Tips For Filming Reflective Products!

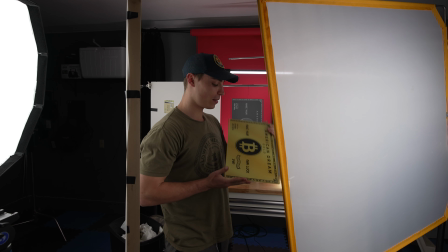What's up, guys? I got an interesting video for you today. We're working with these crazy frames, pictures.
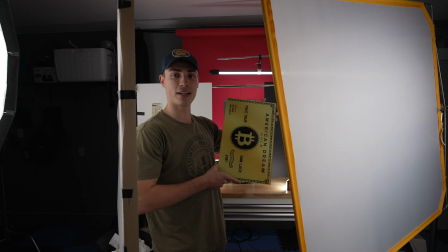Wall art? I don't know. But the point of this video is to show you guys these are very reflective,
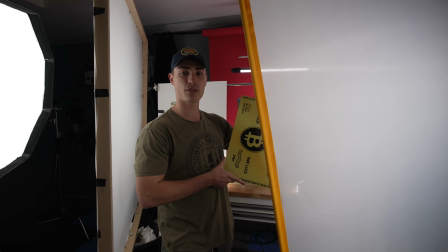and I've learned a couple things after about 1,000 tries on how to film these,
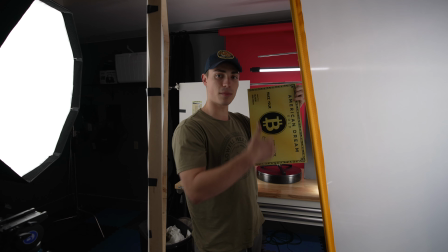get some good rotations, be able to see some of the lines and reflections so you know it's reflective,
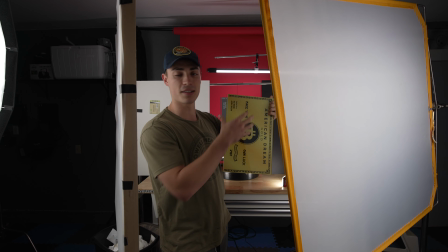but not so you just see the camera, see everything on it. Let's dive into it.
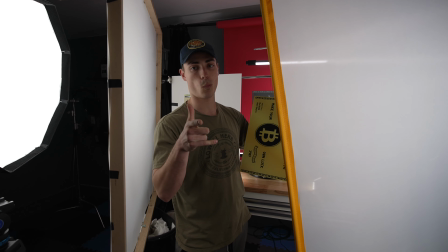I got some tips on how to help with reflections. So for the lighting, there's a lot of them.
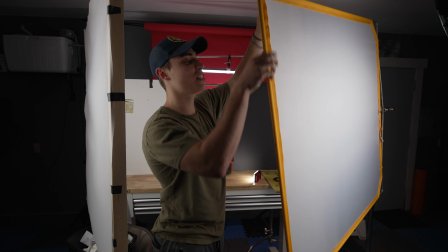Let's start off with the 2 key lights. They're going into these big diffusers, secondary diffusers.
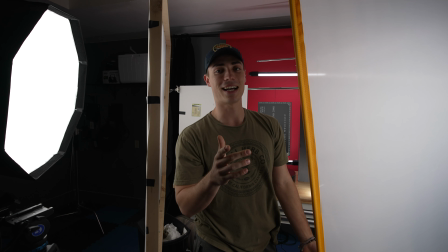I noticed that the softer the light, the better it is for the reflections.
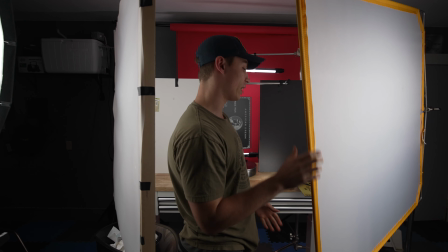Also, you see small things reflecting, so you actually really need to make sure you have giant
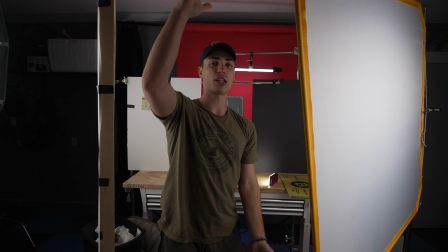reflectors or diffusions or whatever you're using, because you want it to be much bigger than the product so that you don't see like different parts throughout it.
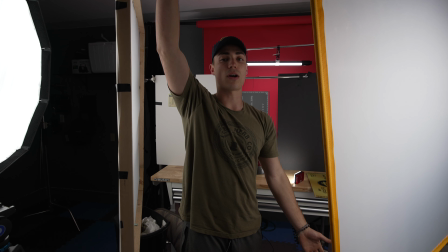If it is entirely bigger than the product, then you just see a good solid light.
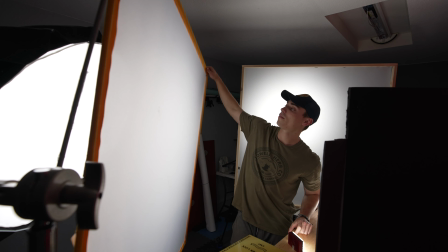So we have that for 2. And I even made one. So we have this diffuser, big, nice, professional, but you can also make your own way cheaper.
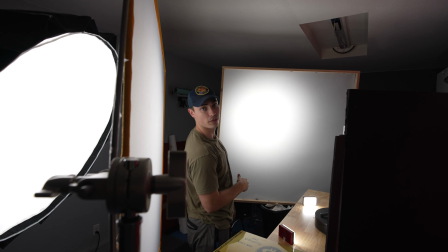So I have just, I don't know, wood from Home Depot. It was like a couple bucks for a big one.
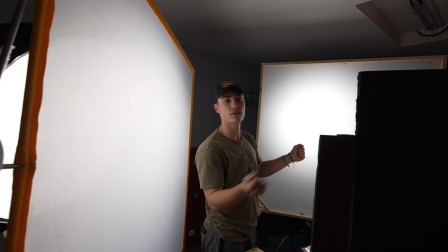Cut it into a square. I use diffusion paper. We have a big roll of it. I just cut it to size, nail gunned it all together.
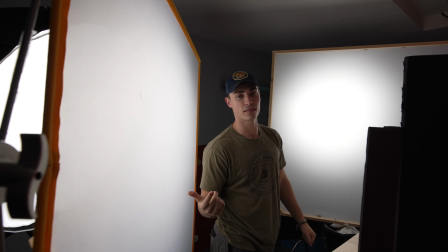It actually only took me about 5 minutes, but I guess I did use a nail gun, which sped it up.
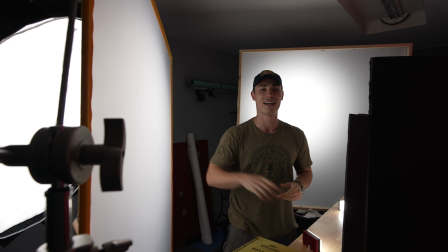So if you don't have a nail gun, it might take a little longer. And while you're there, Sydney, come over here.
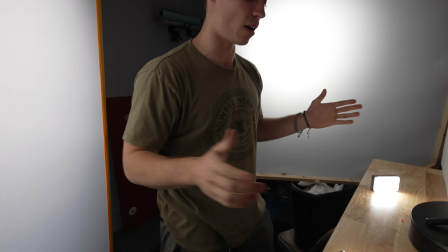Next set on the lighting, we're green screening these things out. So I have 2 aperture little mini lights.
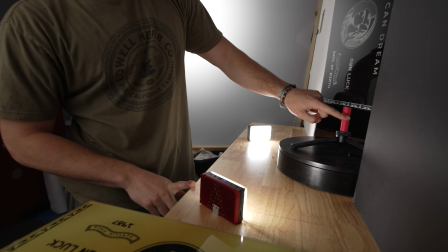These really, all they do is reflect against this bottom part to give it light, so I can green screen it out.
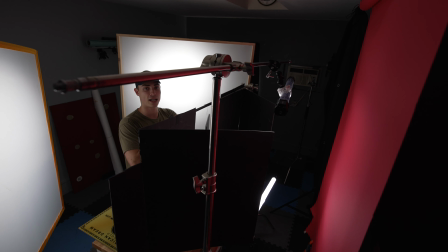Next, we're gonna keep moving back. Okay, big thing, big thing.
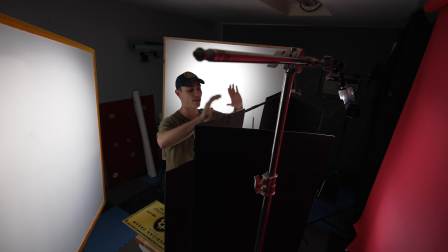You need to cut light. It reflects everything. So it's spinning around.
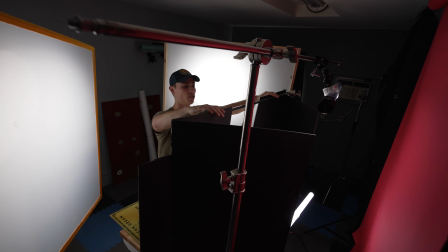So I have different things cutting light. I have these 2 cutting, and then I have these different ones.
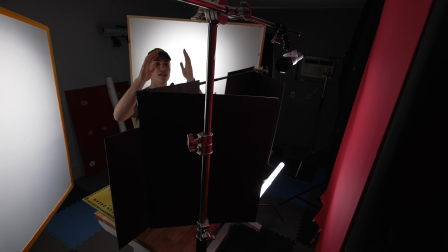So as the product spins, it's blocked by all these different things.
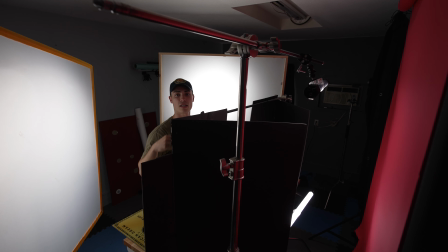Because if not, you're gonna see this entire room. I was looking at all the different stuff throughout the room when I was filming this until I realized what I needed to do, how to cut all the different light.
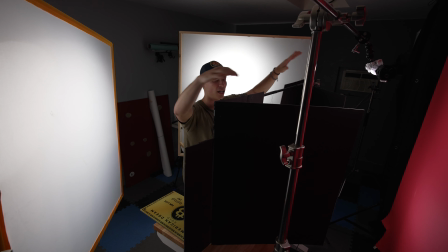It also helps with spill. So you need to figure out ways to just be able to cut it down, and that takes just time, moving things around, looking at the screen.
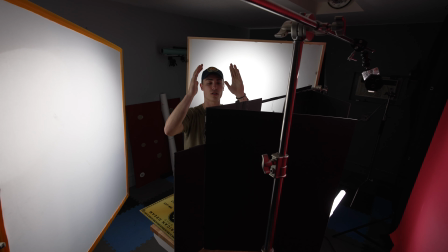I slowly moved it on the turntable, just slowly looking at every reflection, making until it was all gone.
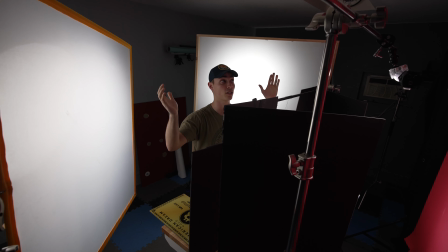It's just trial and error. It took me forever. Yeah.
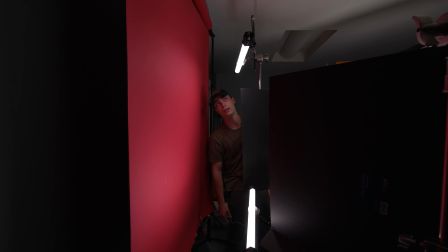All right, and to light the green screen, I guess it's a red screen, but Pablo tube.
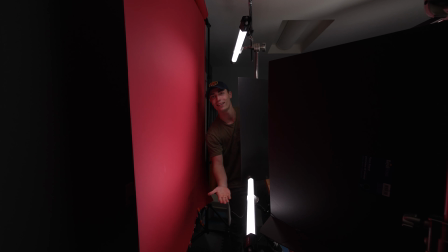Oh, don't do them sideways. If you can see, they're under and above, and that's so that it gets rid of reflections actually.
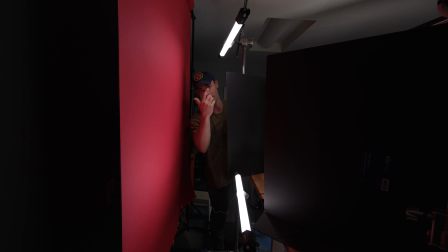Because when I did have them on the sides facing in, but you would see them. So this is a way you can avoid them with reflections.
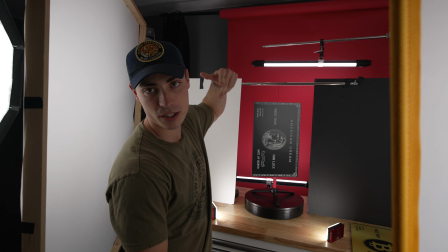Last but not least, I got it spinning. I tried a couple different ways.
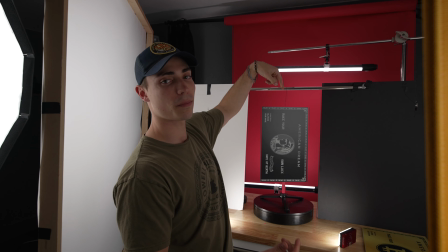I wanted to have a pivot point up top and a pivot point on the bottom.
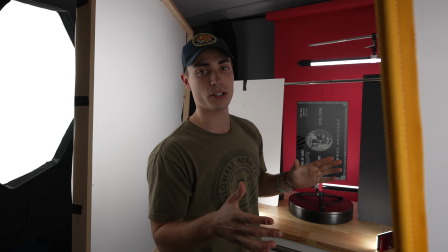Usually we just hang things like this and we try to spin them, but I can never do it at the exact same time, and I really wanted it to be really slow.
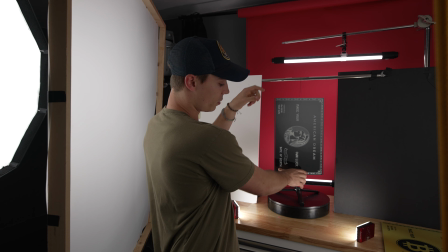So I super glued it on top of here,
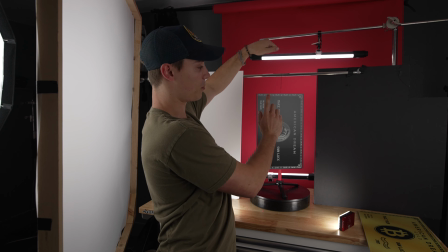then attached to a string in the middle and tied it to the top so that this will spin with it, and I can control it using this turntable.
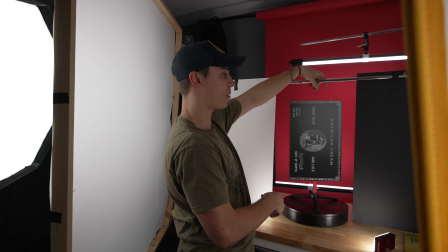So it's super glued, so it forces it to spin, but then the top is just kind of locked in. It does wobble a little bit.
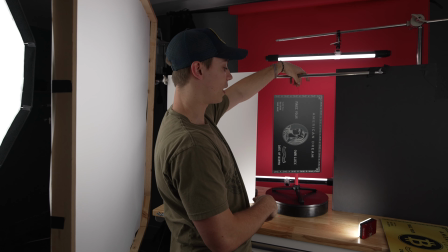It's a little loose right now. Still no bad part about it, but with a little post you can fix it. And that pretty much is it, guys. Takeaways. Big, soft light. You want it to be bigger than the item mainly, and then you really got to work around cutting light, taking off angles. It's all about angles. It shows everything, so you really got to work with it. With that being said, have a great rest of your day, guys. Thanks for watching the video. Peace.